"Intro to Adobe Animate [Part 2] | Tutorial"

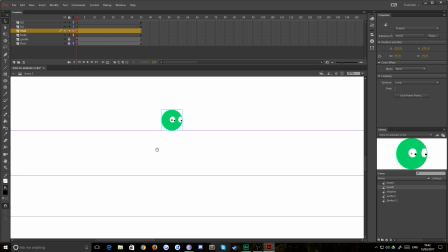8:20 So we've already done a bit of frame by frame, but you can tell we're combining frame by frame animation with tweening I'm probably going to frame by frame the head and body, but tween the shadow and probably some of the effects as well and things like that. So let's dive right in. I'm just going to lock that head for now because I don't want to be accidentally drawing on it.
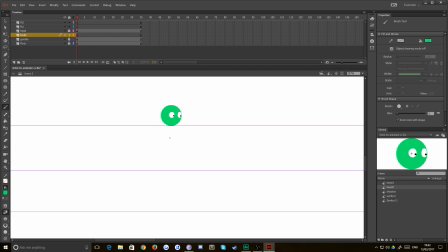8:40 And I'm going to go down to my body layer and I'm going to draw our first body. In fact, that head looks a little bit high. I'm just going to put his eye line on there. That makes more sense. Now I'm using a graphics tablet, which is a pen on a sort of tablet kind of device that I draw with.
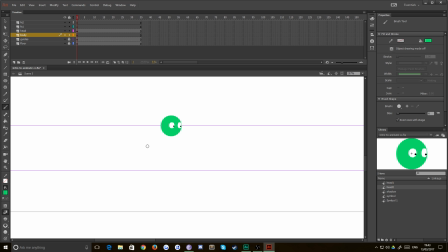8:56 If you're using a mouse, I highly recommend you get a graphics tablet. You can pick a cheap one up for about 30 quid, especially if you think you're going to be doing a lot of this kind of animation. Okay, so I'm going to give him a nice thick body and I'm just going to go for it. So his starting position, I kind of want him to be in like a ready-ish pose.
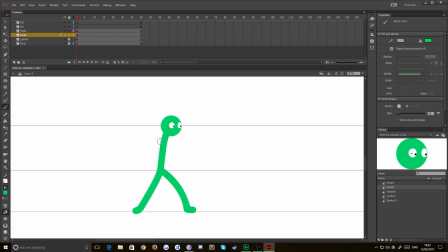9:12 Okay, like this. And maybe his arms are sort of bunched up a little bit like he's ready to run. Okay, good. Now, this pose, if I play straight ahead, because I haven't drawn any other flames, all he's going to do is just blink at the moment. So maybe I'll leave him having their blink for a second or so,
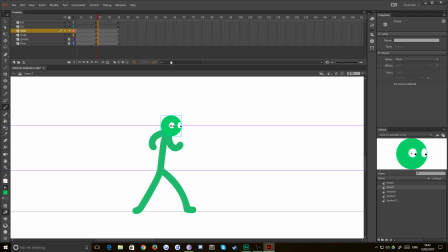9:30 and then I'm just going to drop in with F6 a whole load of new keyframes because I know now this is where I want to start my animation. Okay, so really easy. Grab your body layer, delete it. You move 2 frames on, which you can do with the comma and full stop or left triangle bracket, right triangle bracket buttons.
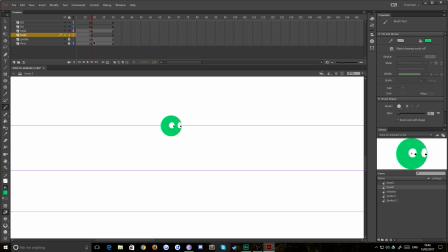9:50 That'll push you around in your timeline. And if you just keep the other finger on F6 or F7 rather for a blank keyframe, what you'll do then is you'll be able to drop in new keyframes as you draw. Okay, so let's just dive right in.
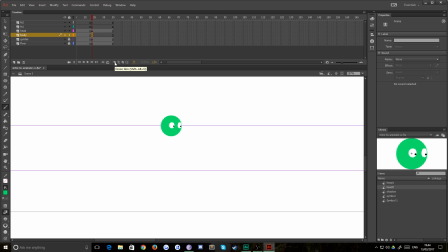10:04 One thing you need to make sure you have selected is your onion skin tool, and that allows you to see the frames before and after your drawing. Okay, so let's just hide the head because it's going to distract us. Okay, so he's just started moving at this point, so we probably want him to be his movement quite close together.
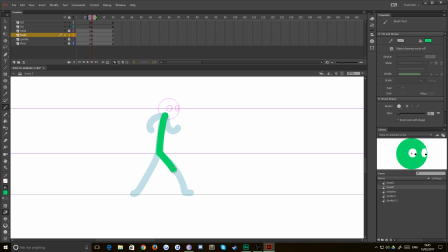10:23 Okay, but if you just think about how he is going to be moving, he's going to be moving his body forward and down as he prepares to jump in the air, because that's what I've decided I'm going to do. Okay, which means his weight's going to be moving forward onto his front leg, but obviously his front foot's not going to move.
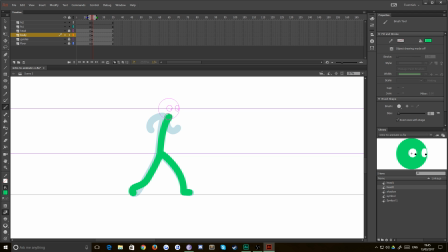10:39 His back leg will probably come up a bit, so we'll just do that. And his arms will probably come up in preparation to jump. Okay, so all we need to do then is move 2 frames ahead and hit F7. That gives us a new blank keyframe, and we'll go in again. Okay.
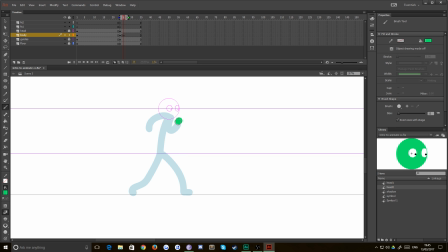10:59 Now what looks wrong there is his body is actually moving down, but I didn't move his waist with it. Okay, like so. So that looks a bit better. He's going to bring his leg up like this. His arms, I would feel, would at this point be coming a lot further up. And then we'll do the same again, move along.
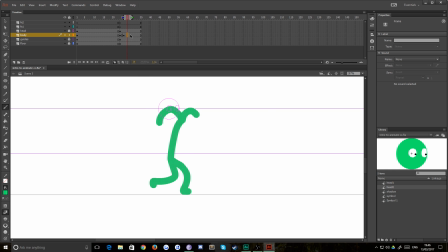11:19 Excuse me, I'm just getting an email there. Move along, F7 for a new keyframe. And then I'm going to have him really low down this time. He's going to powerhouse into this jump that he's preparing for.
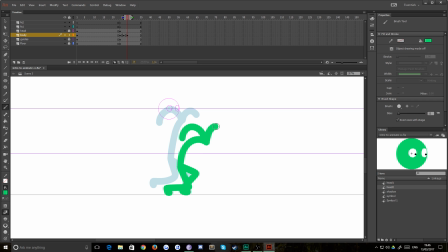11:36 Okay. Now, I just want to add another couple of easing frames here. So rather than redraw it, all I'm going to do is instead of hitting F7, sorry, I'm going to hit F6, which just repeats the keyframe, okay? Then if I hit Q or click my free transform tool, I can move my point of origin down to his feet,
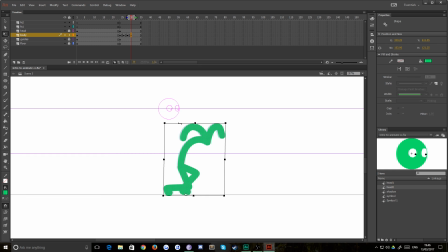11:54 and then I can just gently manipulate this drawing to give him a really nice gentle ease into his position as he gets ready to force himself upwards.
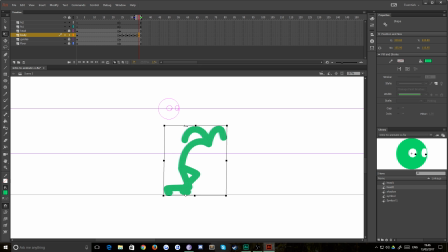12:10 Okay, so really quite gently into there, like so. So let's take a look at that back. Okay, there you go. Look, you can see he sort of rests into that position. There's actually a little bit of backlash as well, which is good because that's him settling in. Now, let's just do this head as well.
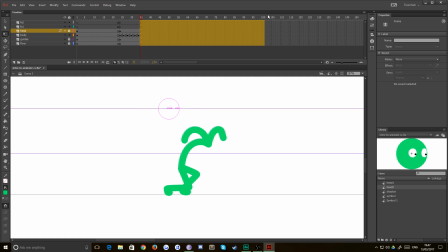12:30 Actually, no, let's leave the head for a while. Let's give us a load more frames to work with F5. Let's just keep working on the body. So I feel like this needs one more resting frame, just a tiny, tiny bit left and a tiny, tiny bit shorter,
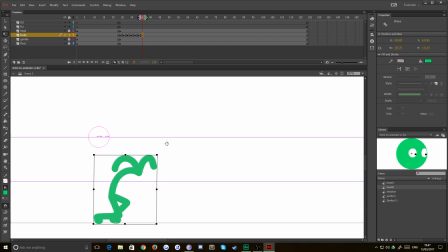12:47 just so he settles in. And then the next one, we're gonna have him blasting off completely into the air, okay? Bam, like so. His body's gonna stretch out. His front leg's gonna be up in the air. His back leg is going to be leaving. Now here, he's much taller than he was,
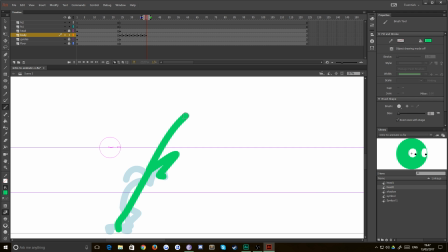13:04 but that's okay because this is a technique called stretch. This means that if you stretch out your drawing at this point physically, where it's moving so fast, it'll look like he's moving a lot faster than he actually is.
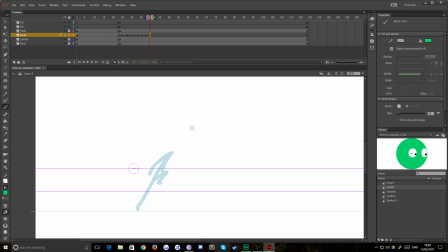13:19 So you can get away with drawing less frames, but the illusion of movement is actually really powerful. So not only do you have to do slightly less work, you also get a really powerful animation, which is great on 2 fronts.
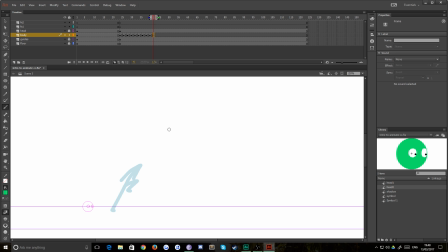13:35 So let's have him sort of start to come out of his arc. He's going to have his front leg up a bit more, but he's going to start to bring his back leg in. I'm going to have him do like a big powerhouse kick, and I'm going to have him kick away, maybe like a ball or something.
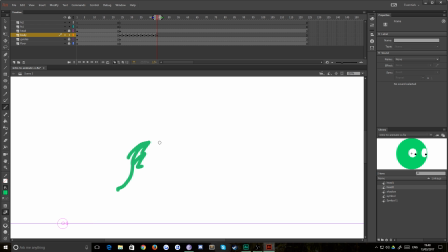13:48 Okay, like so. And then we want, bam, starting to curve around. Back leg is smearing there because that doesn't look right, but in the actual animation it'll start to smear,
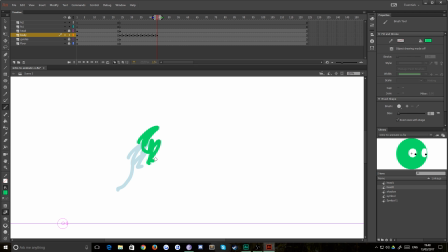14:07 which basically means that if you draw sort of a thicker leg than you would usually have, or a position that you wouldn't be able to usually achieve according to physics, it gives you that sense of power as it moves into the other extreme pose, which is going to be this.
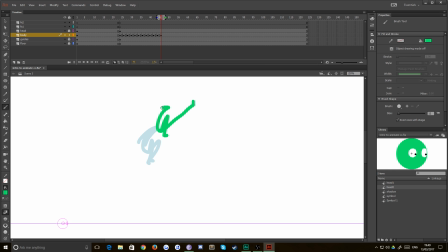14:24 Bam, he's kicking out. Okay, now I think I've grown him slightly, or am I all right?
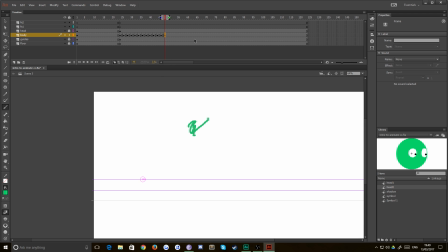14:31 I think I might be all right. Okay, so let's have him ease into this position then as he starts to
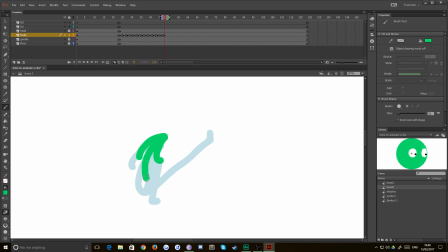14:40 make contact with whatever it is that he's going to be kicking. So again, I feel like once you've made that kick, your body might arc back slightly. That doesn't look right. He's moving way too fast.
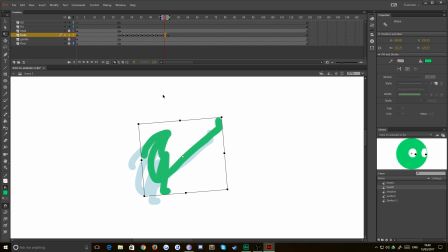14:56 So he probably should be more like that, and then he can start to tilt his body back. So if you're having trouble drawing it, there's no reason why you can't trace roughly this one drawing. Maybe make a slight change and then move it into position. There's nothing wrong with that.
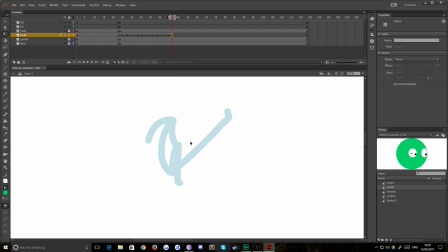15:15 That's a totally legit technique. Okay. Again, another F7, and I'm going to have him start to maybe do a backflip as he gets into the ground. So maybe his leg starts to bend a bit. This one remains where it is, but his arms start to swing in.
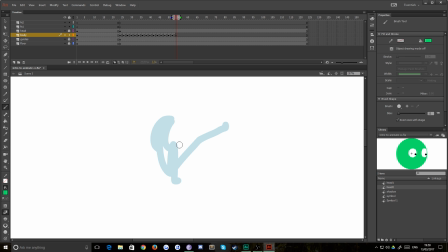15:33 And then he starts to drop, okay? So he starts to drop like this. His back leg comes out. His arms are coming up to balance himself.
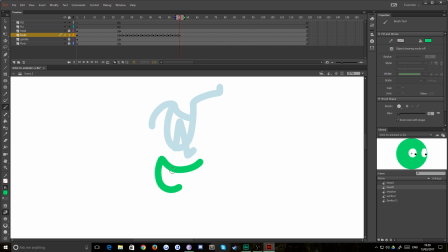15:47 Oops, sort of recovery there. And then he starts to drop in. Now, because this isn't traditional animation, because this is digital, I can kind of work half go ahead or straight ahead and half key plays.
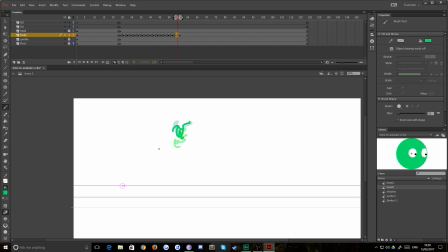16:02 For example, I think there I probably will need another frame in between those two. What I can do is watch it back and decide that for myself. Bam. Okay. So now that doesn't look super great because the momentum's all gone. So he kicks, but his body would still keep moving because of all that force, yeah?
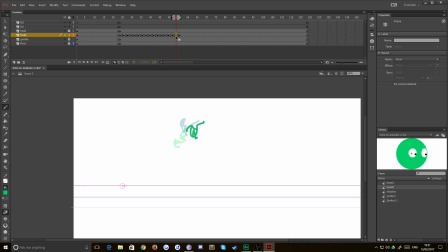16:19 So there's the point of impact. Maybe he'd keep falling. And maybe he should be going somewhere like that. Bam. There you go. Bam.